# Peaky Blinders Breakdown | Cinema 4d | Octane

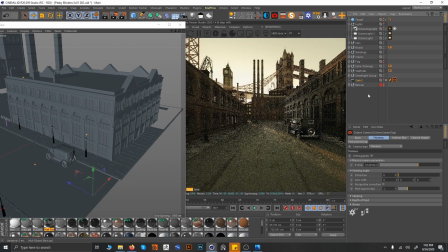And turning back to the lights, these are the lights which I have in the scene. Let's turn them on.
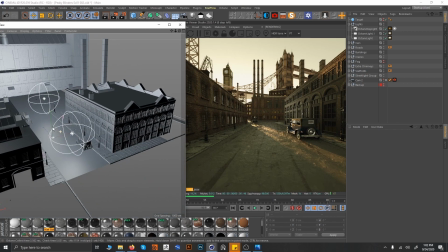So this is the light. I have these two big lights in between.
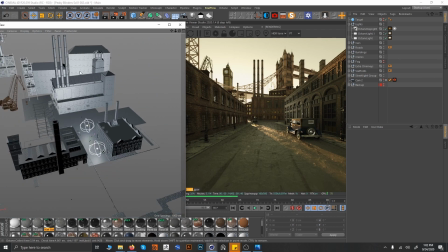Basically only these are the only two lights in the whole scene, and one daylight is going on. I don't usually, in the morning scene, I don't go all out with the lights, so many lights.
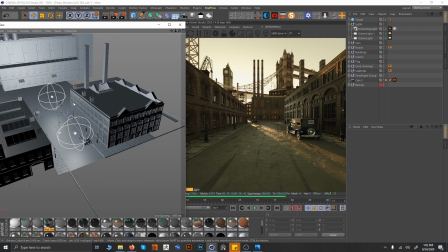There is no need. You will make the scene more fake. I wanted to avoid that, so I added these two lights which were giving reflections.
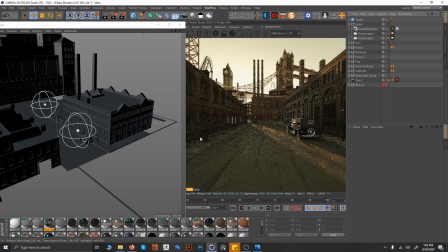You can see if I close them, there would be very different kind of reflection on the mirrors and on the buildings.
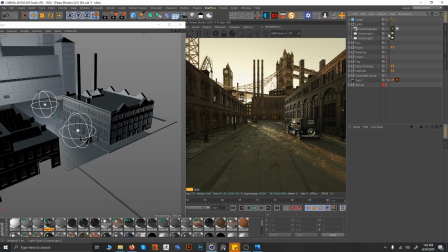When I switch them on, you can see this light reflection going on, and this kind of waves going on.
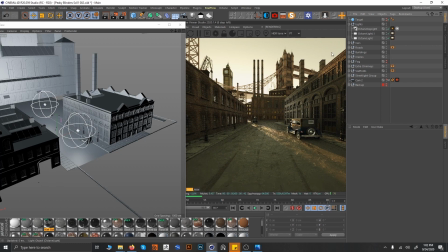So I was thinking, okay, yeah, I can turn the lights on and I can have some lights. I don't want to have too many lights. You can see the detailing over here. Right now we'll go with you with the settings of Octane, but I will just discuss.
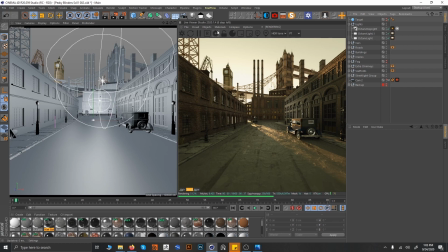Like right now you can see that these are a little bit too blur, right? Why? Because I'm just on 500 samples.
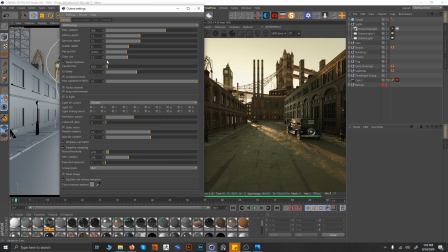Basically when I rendered this out, it was like 12,000 samples, so it was too high samples going on, and I didn't do anything else. Just 12,000 over here, the basic setting 1212, made the GI clamp to 1, and added a adaptive sampling.
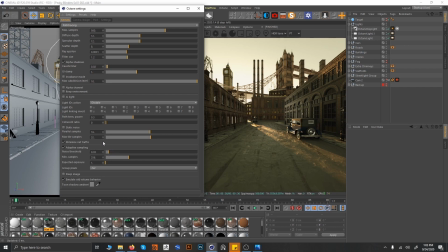Basically when you do this when you have animation going on, I just turned it on. Nothing else is in the scene. Yeah, if the VRAM is causing you more issues on 2020, you can just decrease the tile sample.
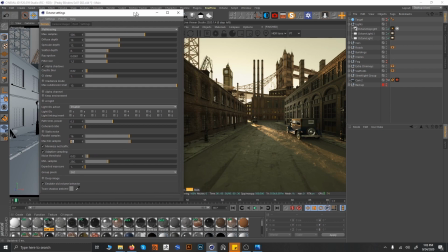Over here you can just make them 16 or even bit more less, 8 or something, so you will have this less issue with the VRAM.
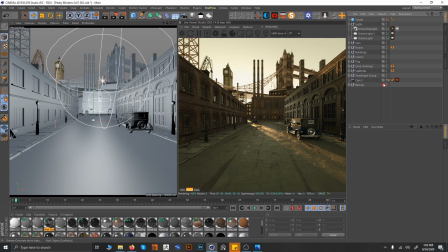So now I will just turn on the fog with the whole scene and the whole lighting applied, and you can just see the result overall, how the result is. This is the basic image.
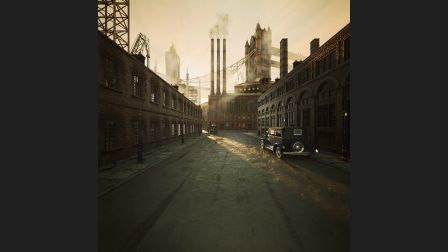Going back to this image, this is the image after editing, and this is the image I got from Octane.
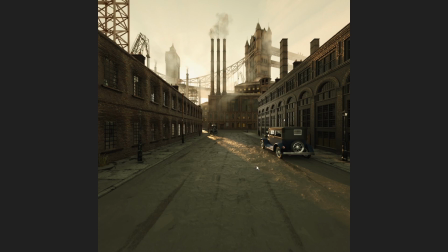So basically you can see everything, almost 95% was done in Octane,
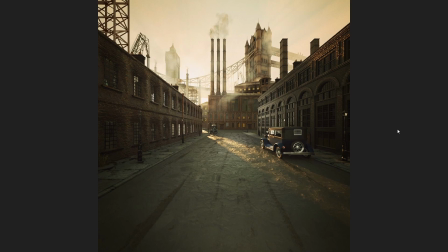and the post I did was little bit adding some vignette in the Photoshop, and adding some effects of tint effect in the Photoshop, like just going and having some hue saturation going on over here. That's it.
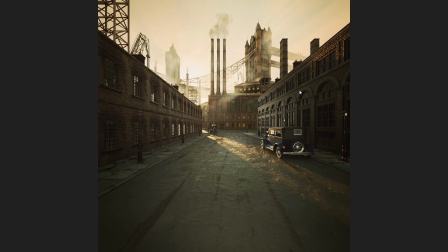I never wanted to add anything else over here, because I told you I'd like to achieve everything in 3D itself. This was Octane again, and this is the edited version. So I try to keep post as minimalistic as possible.
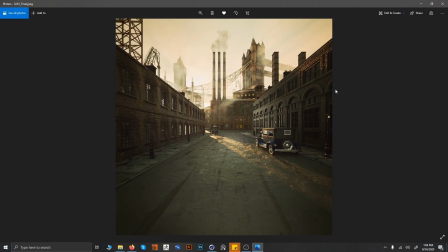I've seen people, adding post and the usually playing with the post and achieving good, better, so much good effects. Basically, I don't do that. Maybe I'm not good with the post,
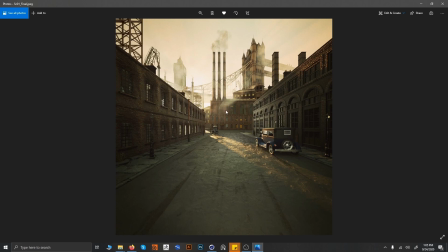or maybe it's just that I want to achieve everything in 3D itself to make it more convincing and realistic as much as possible. Hope you like this walkthrough, because this is my first walkthrough, this is my first tutorial. I know I didn't go through each and every material, and that was not my whole objective.
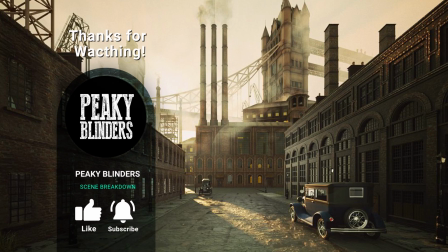So I added some links in the description, so you can check out my Instagram channel, and please provide a follow and like if you like this video. Have a nice day.